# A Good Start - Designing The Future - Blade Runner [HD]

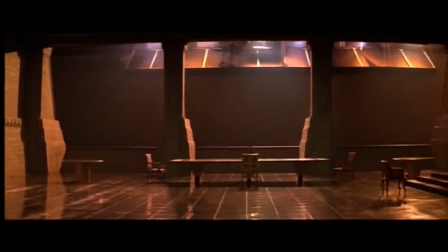0:10 I saw a very large canvas.
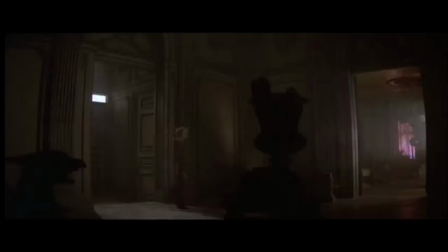0:13 I saw a very eclectic canvas where basically we were going to make our own rules.
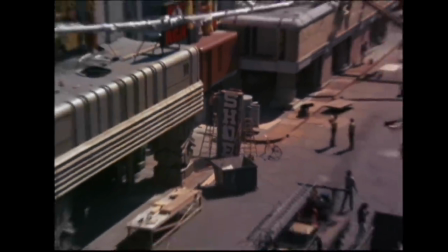0:22 Art direction, set design, I think generally was one massive challenge. That evolution told us it had to be this much money, better make it on a back lot.
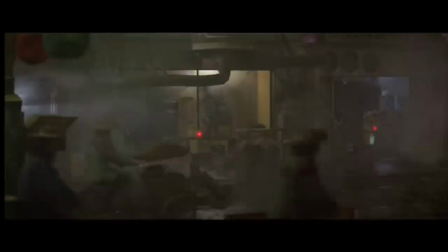0:34 Michael had a saying that when Ridley takes out the pencil, it's hundreds of dollars, and when he takes out a pen, it's thousands of dollars.
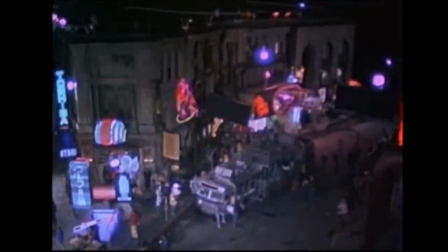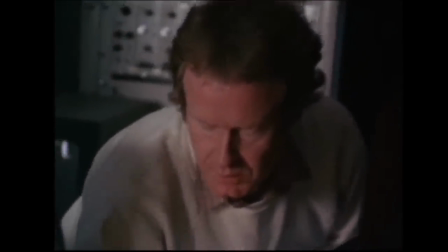0:50 Ridley was over here hunting around for people to work on this film that he'd agreed to do.
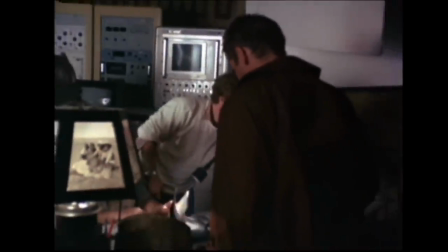0:55 I went over and had a meeting with Michael Dealey, Ridley Scott, I think Ivor Paul, and John Rogers, and got the script handed to me called Dangerous Days. Isn't it fortunate it wasn't used?
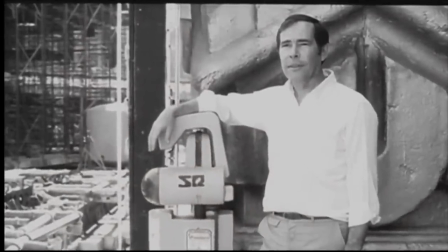1:08 And took it home and started to do sketches and started to submit work to Ridley, and then Lawrence Paul was hired. I was the first hire on the staff. A futurist, Sid Mead, was one of the great illustrators of industrial objects, cars, electric irons, apartments, skyscrapers, cityscapes, urban development. And I looked at this, thought, looking at them as if they were fantasy.
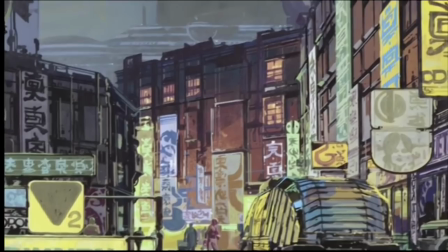1:39 Now, Sid was actually a great preview on where we've gone now in Tokyo,
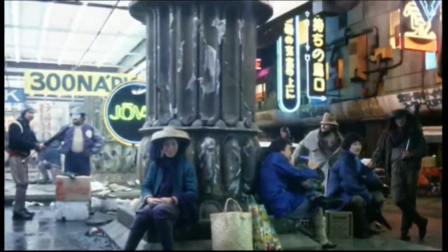1:47 I've just been to Shanghai, in Shanghai certainly, the way the urban development is going, Sid absolutely had it nailed. And I didn't know that at the time, I just felt he did. And I brought him in for a meeting and said, look, we got to do it this way. I'm going to be on the back lot. We got to do the best we can. We have a limited budget.
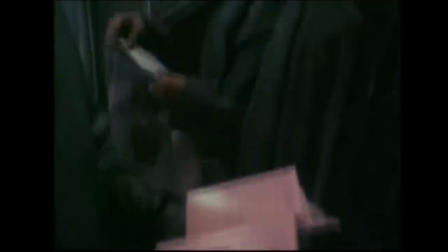2:06 I can't make things like Stanley took at the time, I think 2001, for the time was expensive.
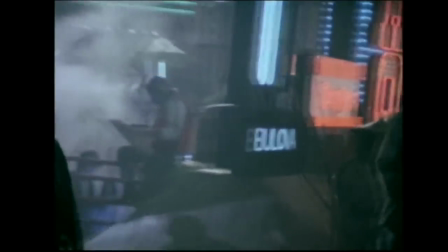2:14 But he'd actually made everything, including the centrifuge wheel, and it all worked. And I would never have the budget to do that.
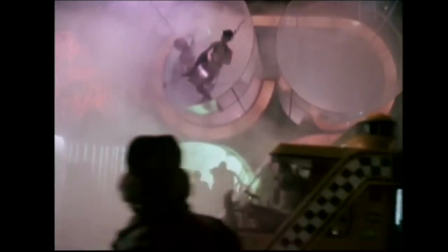2:21 That's why the idea of retrofitting things came about. It would have to be retroed to the surface of the back lot, which had traditional buildings,
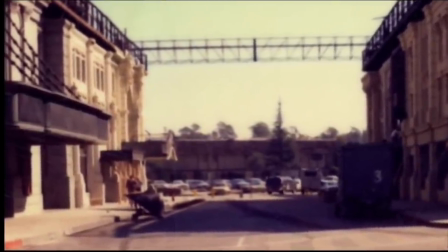2:31 upon which we would put pipes and ducts and air conditioning.
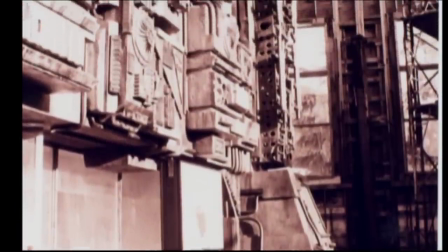2:36 And one famous architect, years later, stopped me, brought me to his office, his rather superb office in London, and said to me, you know, we run Blade Runner about once a month, because he said, when I saw Blade Runner, the evolution of the beauty and technology suddenly became very apparent,
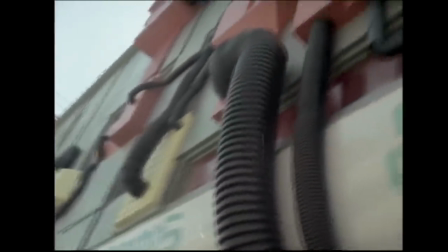2:55 which is where the building can wear the guts on the outside, and the guts become part of the decoration.
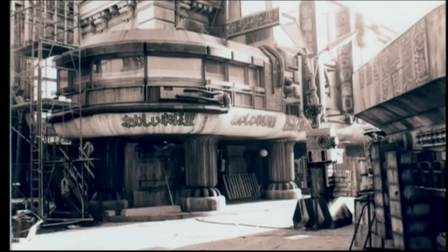3:00 And so that's the way we'd gone with Blade Runner. So it was by necessity we actually kind of started to design it that way. Sid Mead, although his visual influence on Blade Runner was indeed great, was only part of a larger entity called the Art Department.
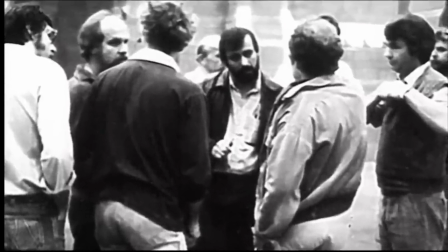3:14 Now, every film has an art department,
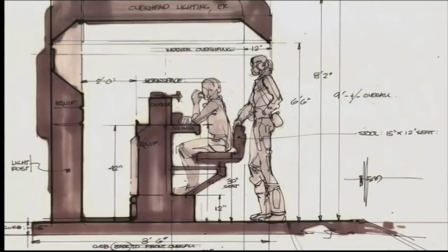3:16 and this is where the designs and the blueprints and the whole overall visual concept of the films is nailed before filming starts.
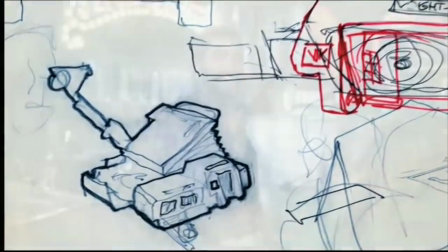3:23 The person in charge of the art department is called a production designer.
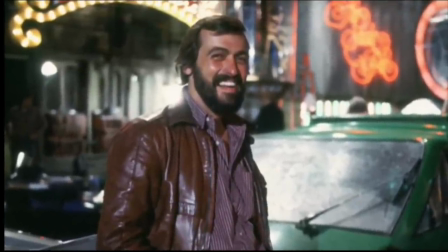3:27 On Blade Runner, that was a guy named Lawrence Paul, and Larry had a lot to do with hiring the other people in the art department and coordinating all of the varying looks and synthesizing them to Ridley's specification.
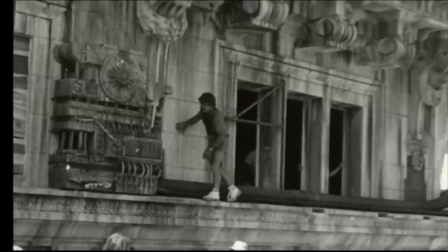3:41 The big advantage we had was the famous actor's strike that lasted for months.
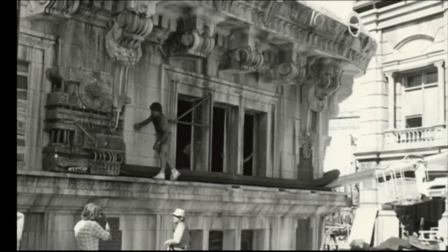3:49 And the fact that, because I don't think we ever would have been able to finesse the designs that we were developing in the art department,
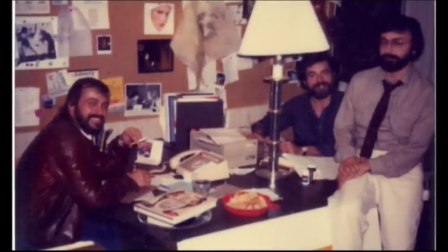3:59 finesse the technical aspect of it, had there not been an actor's strike.
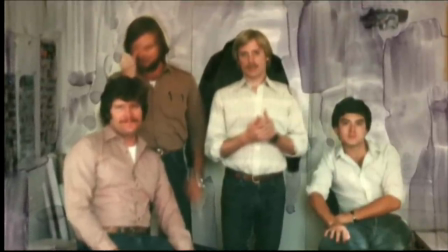4:05 We needed the time. So consequently, we were in pre-production for 9 months or 9.5 months, which is as long as I've ever been on pre-production on a film.